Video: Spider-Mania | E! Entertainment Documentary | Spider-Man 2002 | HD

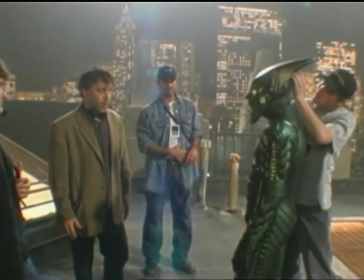16:33 And there's only so much you can do with your voice and your physical gesture. So in some scenes, you really felt like you needed, we felt like we needed to see the eyes. The mask, maybe that was part helmet for this flying device.
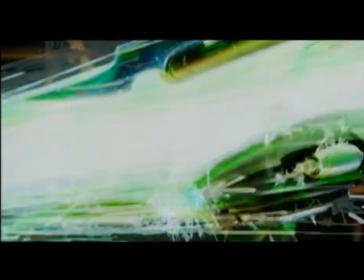16:48 And he rides this goblin glider, his personal transport, kind of a winged rocket sleigh. I had to learn how to ride the glider, which was tricky.
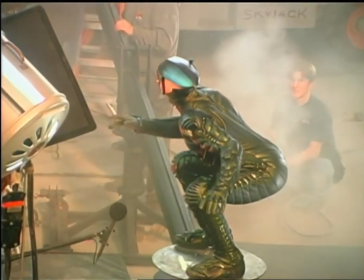17:00 It took great muscle coordination for an actor to stand on this thing. And you're not just sitting on this thing, though. You're riding it. Your feet are strapped to it. So not only do you have to be able to ride this thing without breaking your ankles, but you've got to make it seem like you're driving it. It's not driving you. Willem was able to pull that off. But also, we needed someone that could fulfill another aspect of the story.
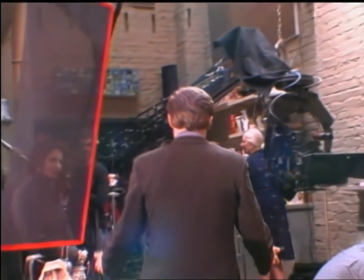17:24 There's a relationship between the character Willem plays, Norman Osborn, and Peter Parker, the Spider-Man's alter ego. What was great about Willem was we wanted someone who could play both sides subtle,
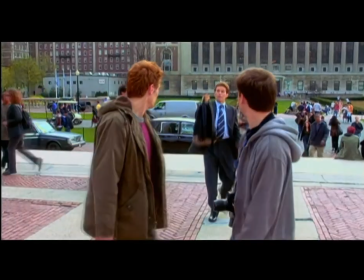17:37 but also could have some fun with the larger-than-likeness of the character.
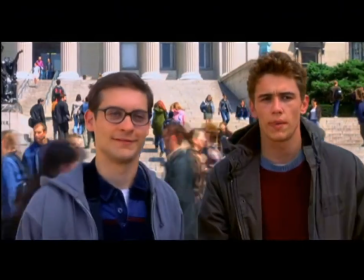17:43 Peter, may I introduce my father, Norman Osborn? I've heard so much about you. Great honor to meet you, sir.
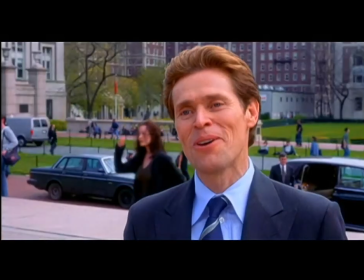17:49 Harry tells me you're quite the science whiz. You know, I'm something of a scientist myself.
We wanted Willem to even admire Toby over his own son, James Franco, because we felt there'd be an interesting jealousy dynamic between James Franco and Toby.
I read all your research on nanotechnology.
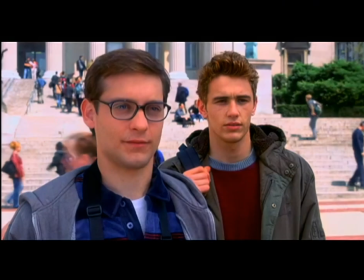18:08 Really brilliant. And you understood it? Yes, I wrote a paper on it. Impressive.
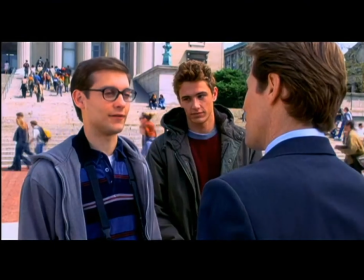18:13 Norman Osborn has a son. He feels greater affinity with Peter Parker than his own son. So he really projects a lot onto Peter Parker and identifies with him and loves him like a son, almost at the expense of rejecting his own son. So that's all in play. And then in the superhuman mode, there are echoes of that. Norman Osborn becomes sort of a surrogate father figure to Peter, and we needed somebody that had a particular warmth to them and an intelligence.
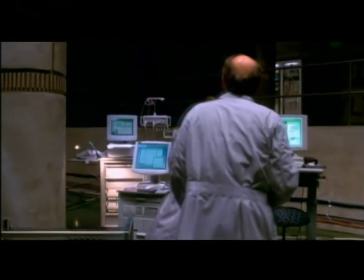18:45 Risks are part of laboratory science. Let me reschedule with a proper medical staff and a volunteer.
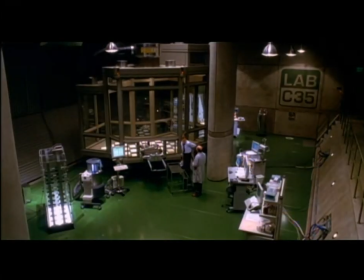18:52 I mean, if you just give me two weeks. Two weeks. Two weeks. We'll have lost the contract request and Oscorp will be dead. Sometimes you got to do things yourself.
He's a guy that works at this corporation that has a lot of defense contracts. And the defense contract is going to be pulled if he doesn't get results. But in order for him to get the results they need, he has to do a human test.
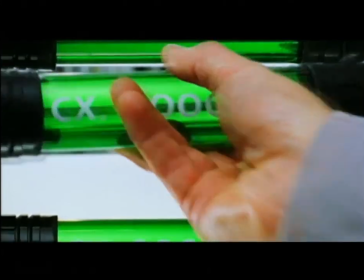19:14 And all the scientists say, no, no, it's too dangerous. And he says, well, he's afraid to lose the contract.
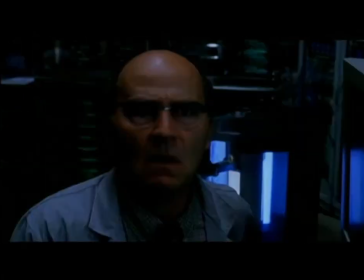19:19 So he does the test on himself. Things don't go so well.
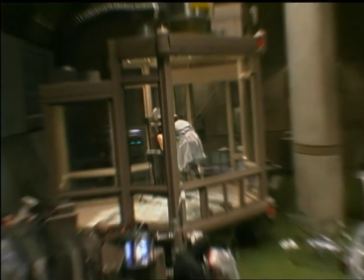19:28 And he's transformed to the goblin. It's basically like Dr. Jekyll and Mr. Hyde's in.
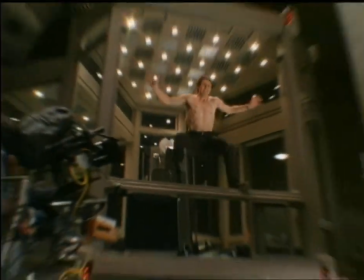19:35 It's two parts of a person. It's sort of the dark side and the not-so-dark side fighting for his soul.
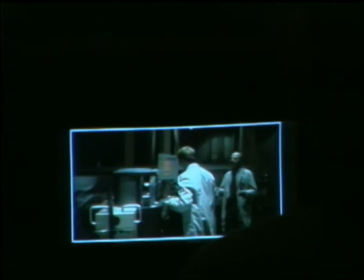19:42 We knew we didn't want to do it with any fancy camera stuff. The biggest challenge was to be able to distinguish between the two voices, is not make them slide into each other, make them distinct.
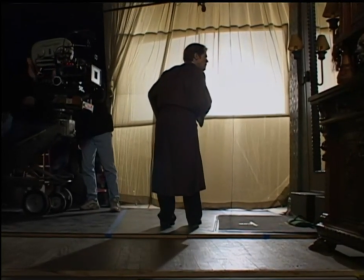19:51 You killed them. We killed them. We? The accident in your laboratory. The performance enhancers.
But also have it be plausible that they would be coming from the same person.
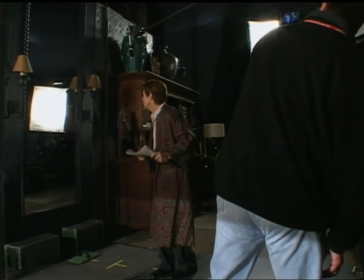20:06 We killed them, Norman. We? Your accident in the lab.
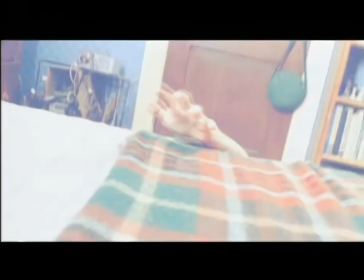20:12 That directly parallels Peter Parker's transformation. Peter Parker has an accident.
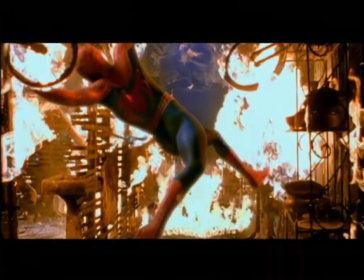20:18 He's bit by a spider and he becomes Spider-Man. There's very close parallels. Once the Green Goblin finds out that his arch nemesis, Spider-Man, is none other than the boy that he's given everything to,
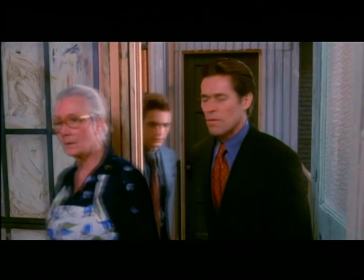20:31 even at the expense of his own son's love, he feels terribly betrayed.
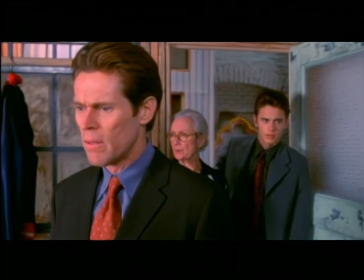20:37 How strange. There's nobody here.